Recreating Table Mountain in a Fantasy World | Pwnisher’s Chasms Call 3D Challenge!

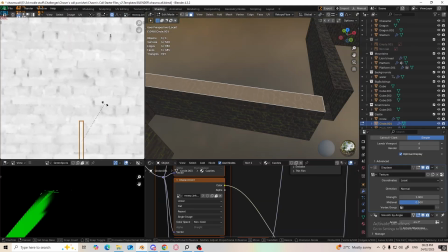[4:03]
Now it's onto texturing, where I was forced to unwrap the model, so that I can easily move the UVs in the UV view,
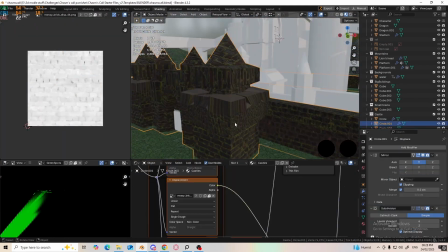[4:10]
to make the bricks flow better, and flow into the right direction.
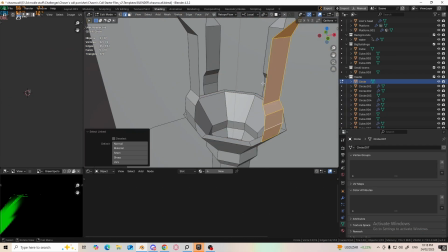[4:14]
While I was busy with the texturing, I also worked on adding basic lights like torches to the castle.
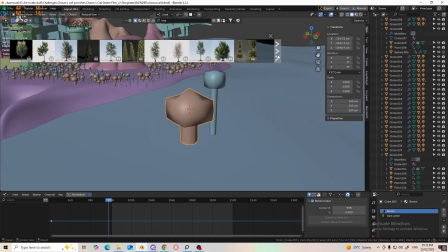[4:19]
I wasn't really happy with the tiny buildings on the platform, so I decided to add trees from Blender Kit.
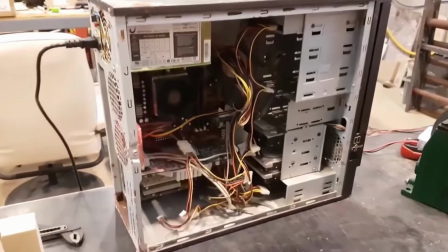[4:25]
Now we wait and see my PC explode. Time to optimize.
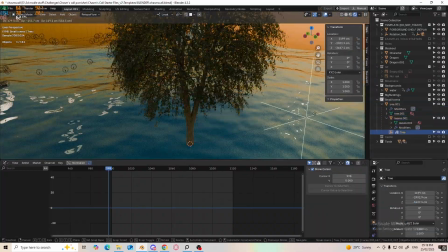[4:31]
I used the decimate modifier to lower the poly count. Thankfully the trees are far away from the camera, so no one will notice.
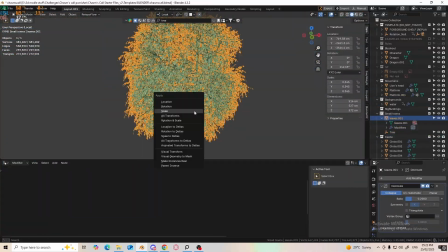[4:38]
Or will they? Dun dun dun. Why did I add this to the script?
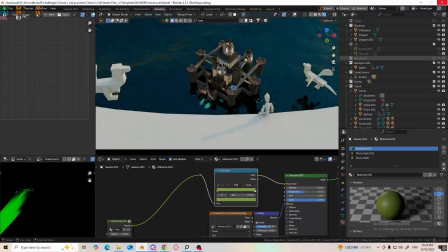[4:47]
Then I added variations to the trees by duplicating them and changing a few things here and there to add some variation.
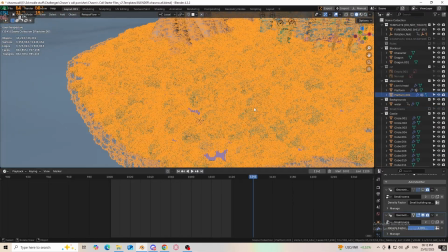[4:53]
The island was looking pretty empty, so I added rocks, duplicating the geometry nodes that I used for the trees, make a few tweaks, and voila, rocks.
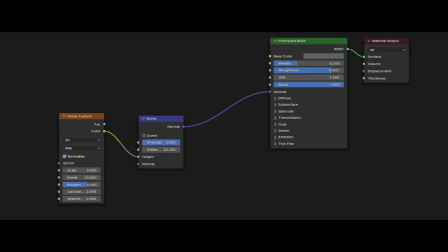[5:02]
I textured them using this node setup. Now it's on to creating the character.
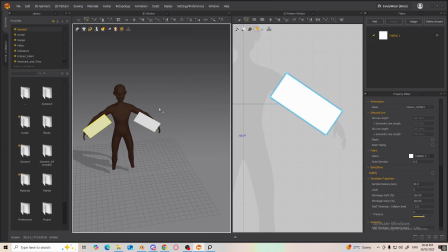[5:07]
When I found out Marvelous Designer was available for free for a month, I jumped onto it,
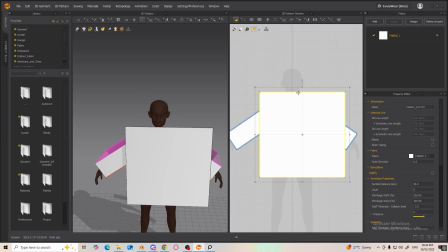[5:12]
and there's no way I can skip this opportunity to learn a new software that's industry standard.
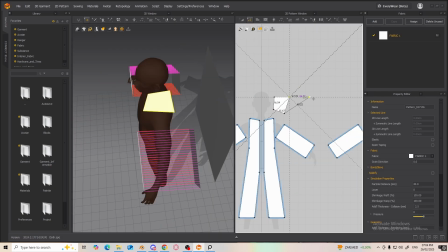[5:17]
I used the character I made for a third-year group project and created the cloak for the main character in Marvelous Designer.
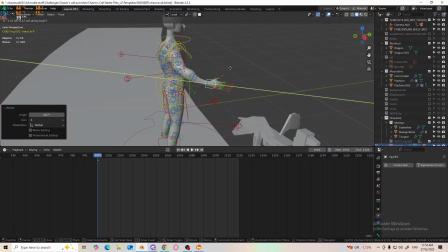[5:23]
I also added some basic animation for the character casting a spell over the island, and I also simulated that cloth in Marvelous Designer so that my PC doesn't catch on fire when I use Blender for simulations.
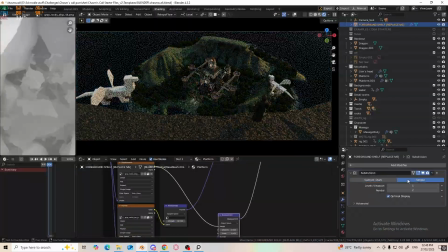[5:35]
For the foreground, I added some rocks and I textured it with the textures from Polyhaven.
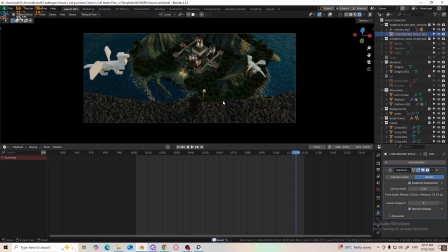[5:41]
Not sponsored by the way, but it is really amazing site to get free CC0 textures.
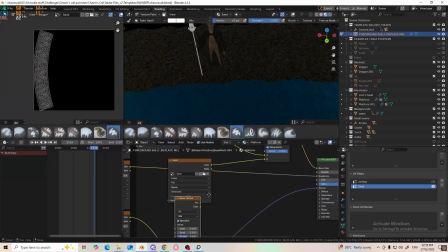[5:47]
And I also changed a few things here and there using more of these node setups.
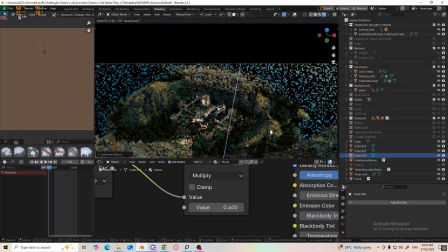[5:52]
To make it feel more mysterious, I added clouds around the mountains, because who doesn't love clouds in the fantasy world?
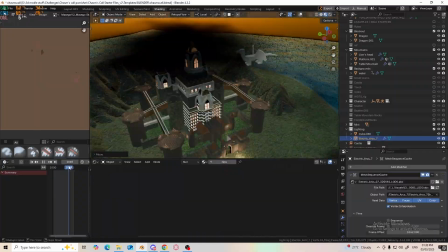[5:59]
The mage can't look like a silly clown waving its staff in the air, so I added thunder.
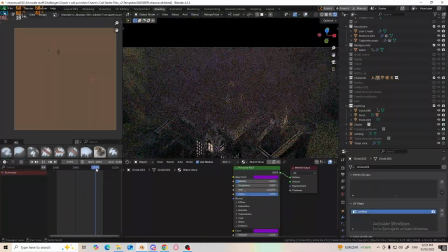[6:04]
I added some thunder effect from the pack that was given to us in the challenge and gave it a purple hue for the extra magical touch.
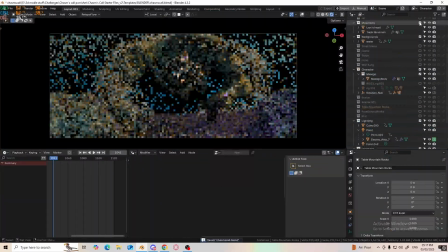[6:13]
Now the final thing to do is break everything up into layers so that I can change things later into
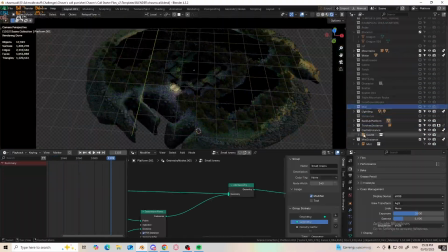[6:19]
compositing and give that extra pop and spark that every client is asking for. And then I click the render button and wait 30 hours to render.
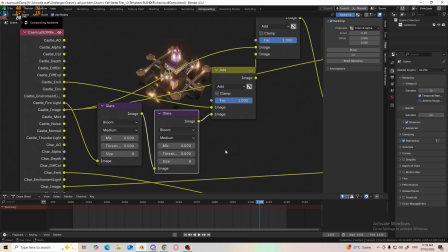[6:29]
I'm not going to bore you with the composites process, but if you're interested, here's the entire node setup that I used.
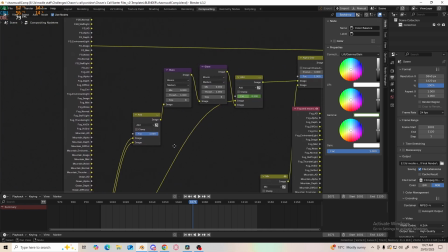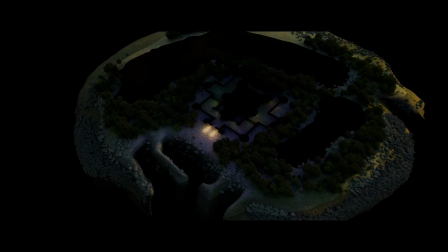[6:41]
It's also the compositing breakdown, so that you can see how I added layers and how I added effects afterwards on top of it.
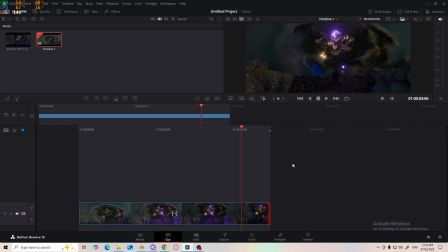[6:52]
Now it's time to add everything together and learn a new software that I've never used. The software is called DaVinci Resolved,
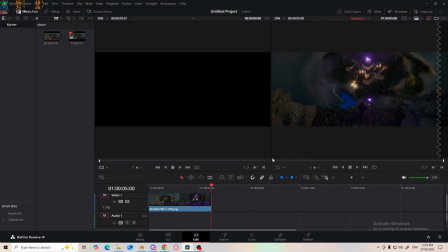[6:58]
and I had to use this because my Adobe license expired since I'm no longer a student and I can't use Adobe After Effects or Premiere Pro.
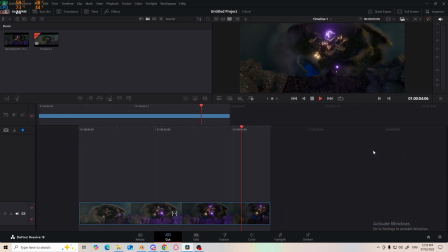[7:06]
And then I also added the dust particles from the pack that was provided for us, and this is the final render.
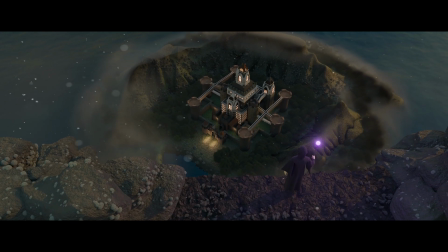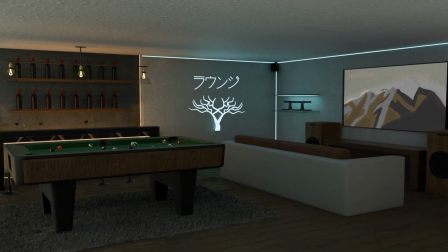[7:20]
Honestly, this challenge was a big learning experience for me. I can already see how much I've grown since my last project.
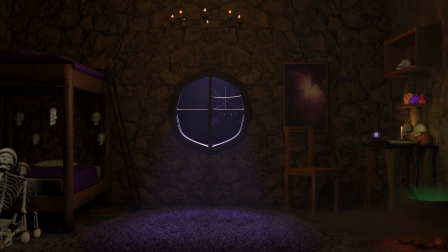[7:27]
It feels really rewarding to see how far I've come, especially when I look back at my earlier work.
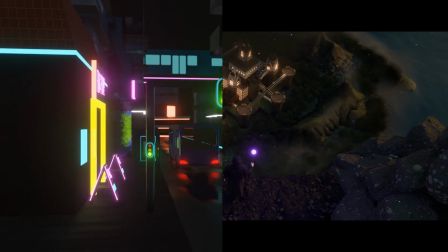[7:32]
I really appreciate you sticking around to watch this whole video through. It means a lot to me.
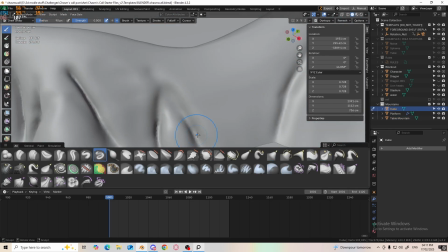[7:37]
If you liked the video, please drop a like and maybe even subscribe for more content.
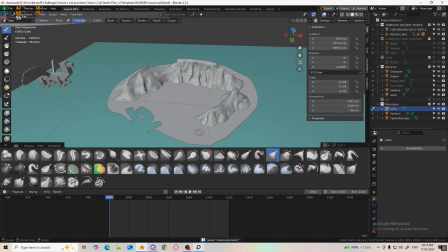[7:42]
And thank you for watching, and I'll catch you in the next one. Cheers.